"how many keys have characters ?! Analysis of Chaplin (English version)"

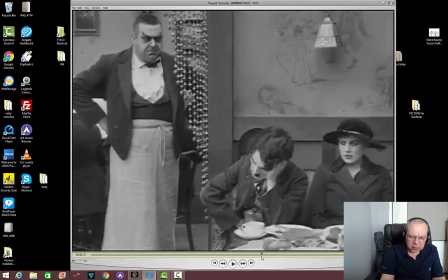12:22 He drops his head on his hand to show that like that's enough. He just tired, he just done in thoughts,
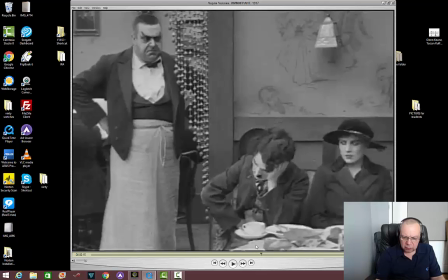12:42 rips him on parts, and he feels he's tired. And this is lowest
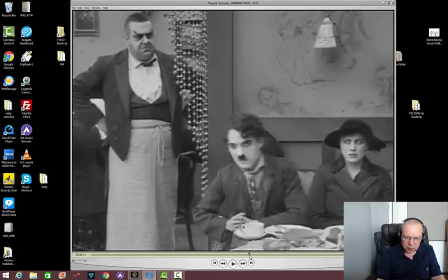12:50 lowest point of his activity in all scene, which is so good because,
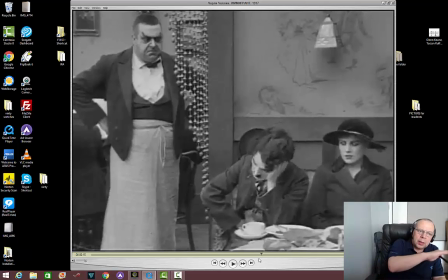12:57 mm, like I said, it's good because you always have highest point and lowest point in the scene. And at that level, that's very good,
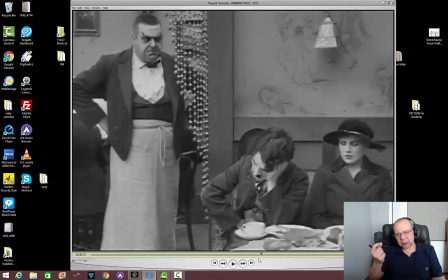13:13 acting. I don't know, he did this by nature, or he tried to find it, or I mean Chaplin, yeah, or he thought before about this. But anyway, that's a really good, a very contrast uh,
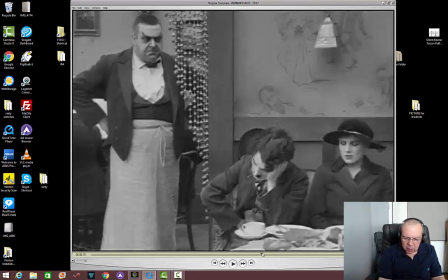13:30 acting for the Chaplin, and beautifully done. Anyway, that's a key. That's a key again. Key for the Chaplin. But for Waiter, he keep the same key, just turning a little,
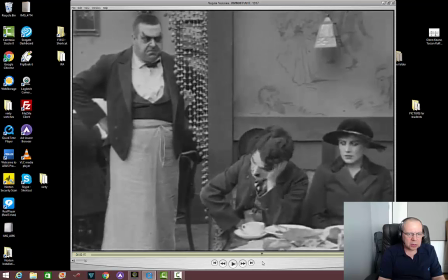13:50 uh, not even tuning. He's like lean his head, just very little. See here, I could be play a little bit with the eye, but the key basically the same. So
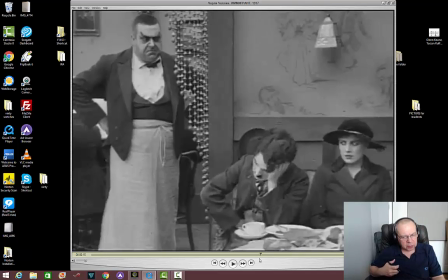14:12 that was I believe the key when Chaplin, sits, okay, sits and calm down, you know. And suddenly in the next key, which is I believe 14,
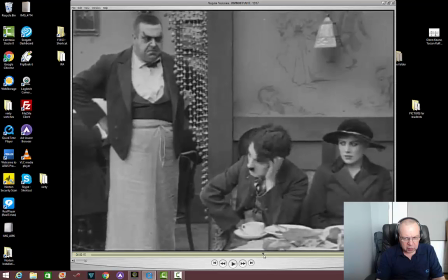14:29 number 14 for the for the for this scene is Chaplin looks on a waiter. You see here? Yeah, that's a key.
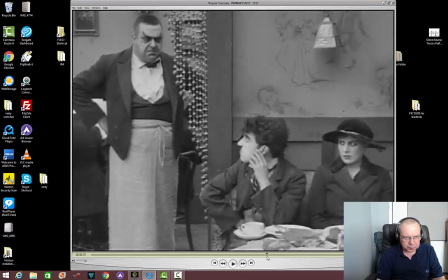14:45 He looks on a waiter. That's the key. That's the key. And the next one, the key, he reacts, and he imitated
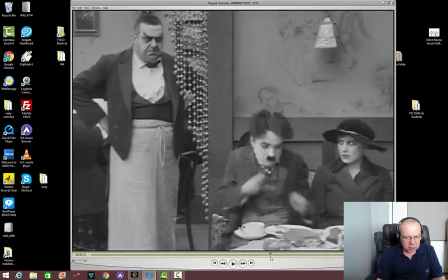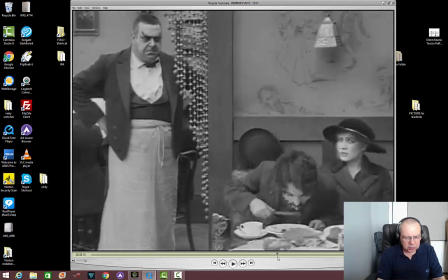15:01 that he just eating. He rushes so much, he just grab not a even fork or something, just eats with the knife.
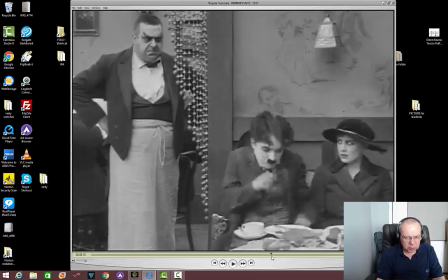15:11 It's so funny. It shows how he lost and his thoughts.
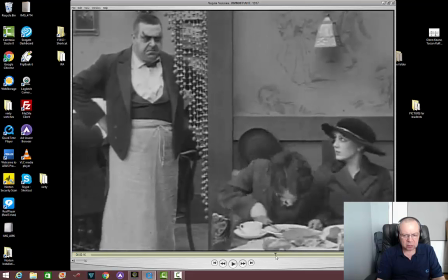15:19 He lost. He's afraid. He's scary actually. Yeah, that's the next key. Yeah, I believe it's number 14 or 15 basically.
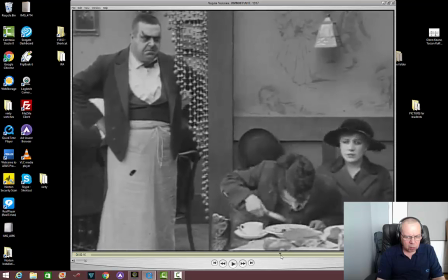15:36 Uh, and the next key,
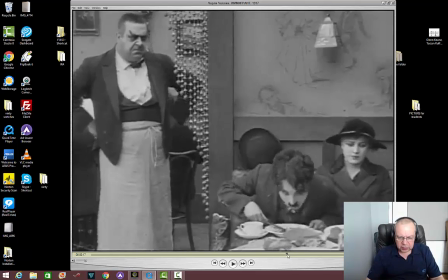15:41 which I believe it exists here, that's very important thing too. It shows here what I talk about this.
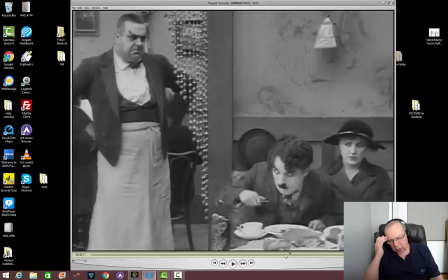15:52 It shows how he's scary, how she pressed by waiter, how the pressed by waiter looks. In that feels atmosphere, feels the mood of the Chaplin.
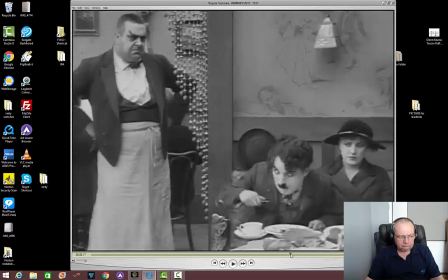16:07 That's the key to number, I believe, number 16.
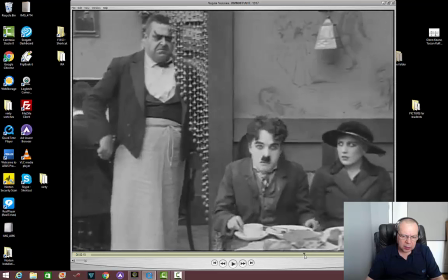16:14 Yeah, and he here it's the key too.
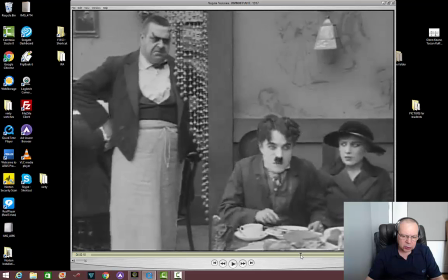16:20 He's in a shock here.